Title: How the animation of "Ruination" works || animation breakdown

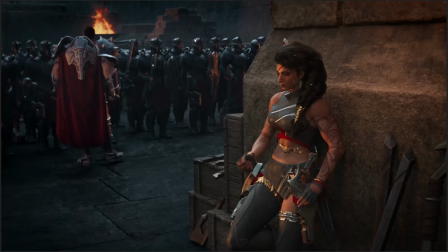[32:49]
Like, they're mostly in shadow, rather. And they are lit with, like, this bright white edge lighting that's sort of desaturated, and they look kind of colorless over there. Like, Darius has this bright red cloak, and there's, like, this orange fire in the background. But mostly, this is pretty desaturated.
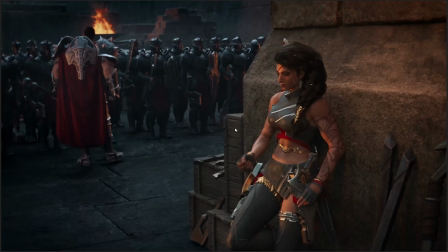[33:04]
It's pretty colorless. There's not a lot going on here. By contrast, over here, within the confines of this stack of crates in this wall, Samira is lit with very warm, bright light. Like, she's very colorful. You can see the gold and the red, and you can see, like, the color of her skin.
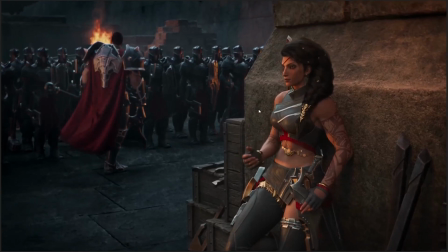[33:20]
She's like someone who looks like she has the hot breath of life in her. So just visually, you can instantly tell that she is not of the same kind as they, because she doesn't look anything like them,
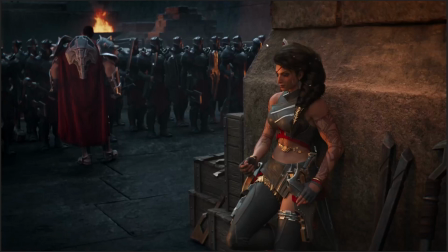[33:32]
because she's lit differently from them, and most importantly, she's separated in the frame by a literal wall between her and them. Now, she's not so apart from them that she's not part of the same city. Like, you can tell, okay, she's in more or less the same space, but she's apart from them in the sense that she's not a part of the rank and file.
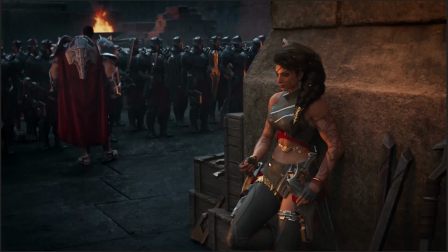[33:51]
She's not one of the faceless soldiers. This one is unique. This one does things her own way. She's special somehow. And you don't know, like, any specifics about her, but you have some idea of, okay, this is who she is relative to them.
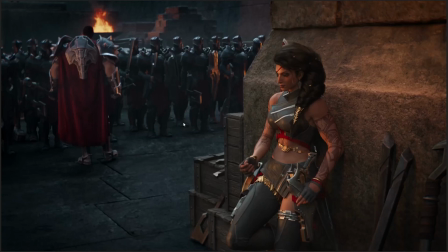[34:06]
By the same token, look at Darius. Again, the soldiers themselves, mostly in shadow, mostly like blacks going on. Like, they have these red loincloths hanging down the front of them, but you can't really see the red color at all because they're so in shadow and desaturated.
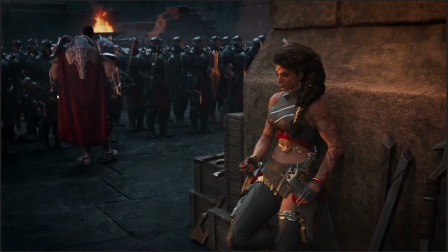[34:23]
Darius, by contrast, you can see the color of his skin, you can see the bright red of his cloak, so, like, he's much more associated with these soldiers. He's physically closer to them, he's in the same space, but he's also clearly apart from them. He looks different, he's more colorful. He's clearly a different character.
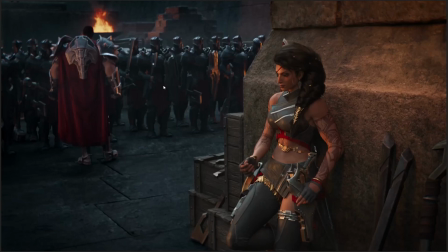[34:40]
It's essentially a version of the same exercise, you know, spot the anime protagonist, right?
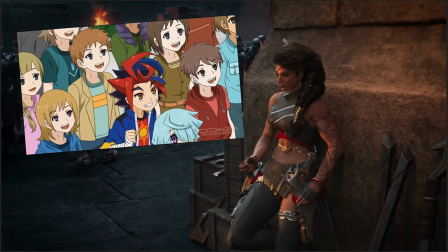[34:45]
Like when you get an anime and you see a classroom and there's like one dude with brightly colored hair and like not wearing a school uniform sitting in the back of the classroom, you're like,
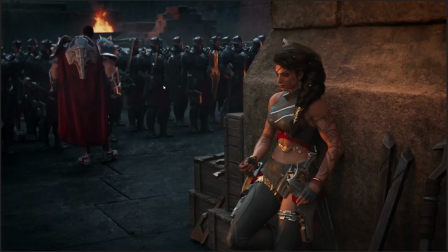[34:53]
oh yeah, no, yeah, there's the protagonist. He's the only guy who looks that particularly weird. This is essentially the same game we're playing, except with slightly subtler tools. Spot the protagonists in this image, right? So Samira is apart from Darius, like you can tell that she's different from him.
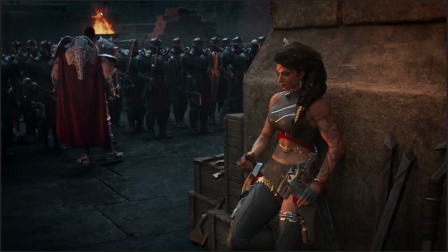[35:09]
He's more associated with them, but still not the same kind of person that they are. Like he's not quite the same caliber of warrior that they are. He's much more, he stands out much more.
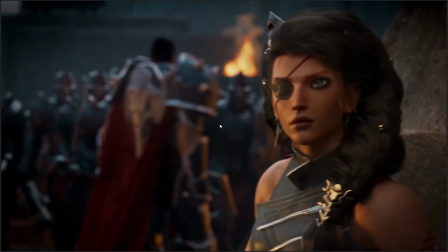[35:19]
All of that from just, what is this, like 1, 2 seconds, 2, 3, yeah, 3 or 4 seconds of introduction.
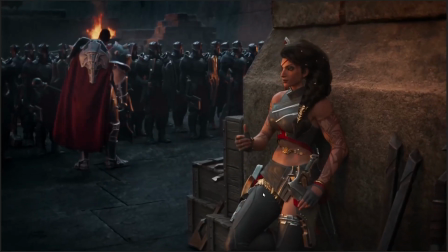[35:28]
And we kind of get that, right? Like we kind of understand, okay. And then the next thing, here's some character animation.
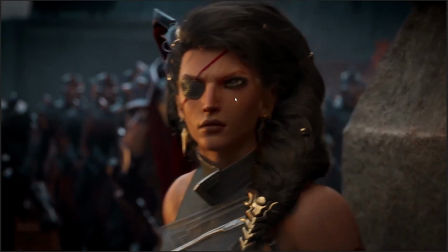[35:34]
Samira spots what's happening to the Immortal Bastion, which she's like naturally concerned about that.
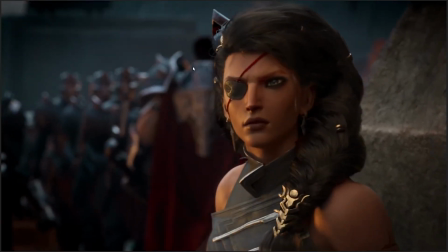[35:39]
And we get this focus pull, where the focus goes from Samira in the foreground here.
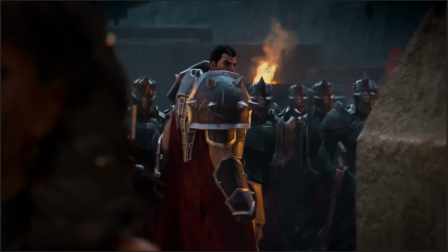[35:44]
She becomes blurred, and then the focus shifts in on Darius, noticing that Samira is noticing something.
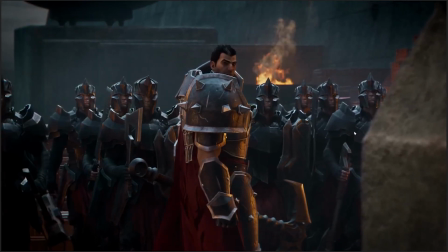[35:50]
I don't know how nobody else in the scene has realized what's happening yet, but I guess Samira has like a better perception skill check.
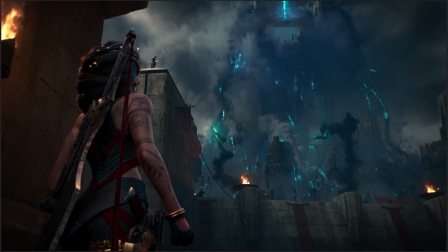[35:58]
Here, Samira looks pretty big in frame, right? But look at the way the Immortal Bastion is framed. It looks like a mountain, essentially, compared to her. So you get this sense of threat and scope. Not quite as bad as when Senna and Lucian were alone on the cliffside and a little bit and tiny and walking into the thing, but that happens here.
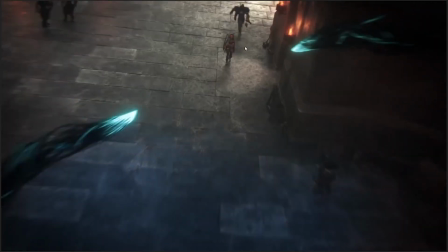[36:16]
Now, Samira gets to be itty-bitty and tiny in the screen as these things rush towards her.
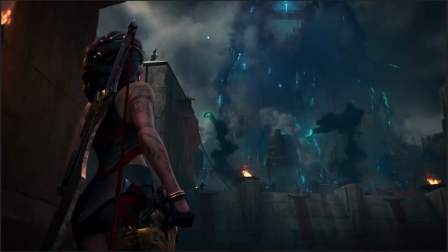[36:22]
And that's what gives you the sense of danger, right? Like, you can see that she's tiny in the screen, and then these things come in, and they're clearly important.
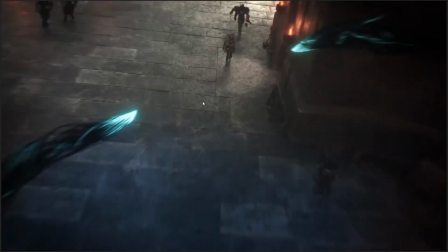[36:28]
They're lit up. Like, what are they going to do? They're going to do something to her. This is dangerous.
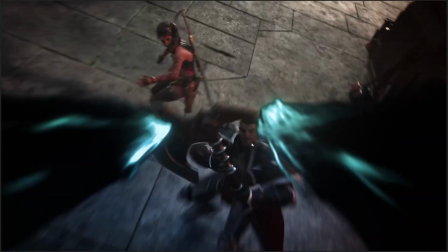[36:32]
There's a threat, which is why Darius knocks her out of the way and tries to block them.
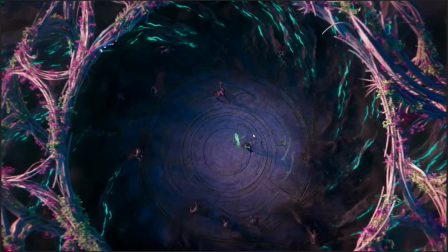[36:40]
Swap the scene again. Now we are in the Placidium of Navori, maybe? I don't remember where Karma's monastery is, but we're in Karma's monastery. We are in Ionia.
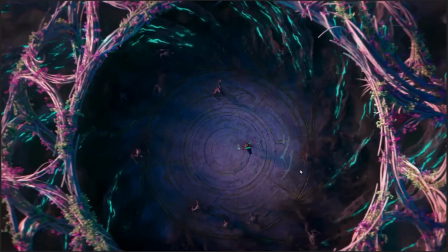[36:50]
We have made a quite substantial transition in scene from one frame, from one scene to the next.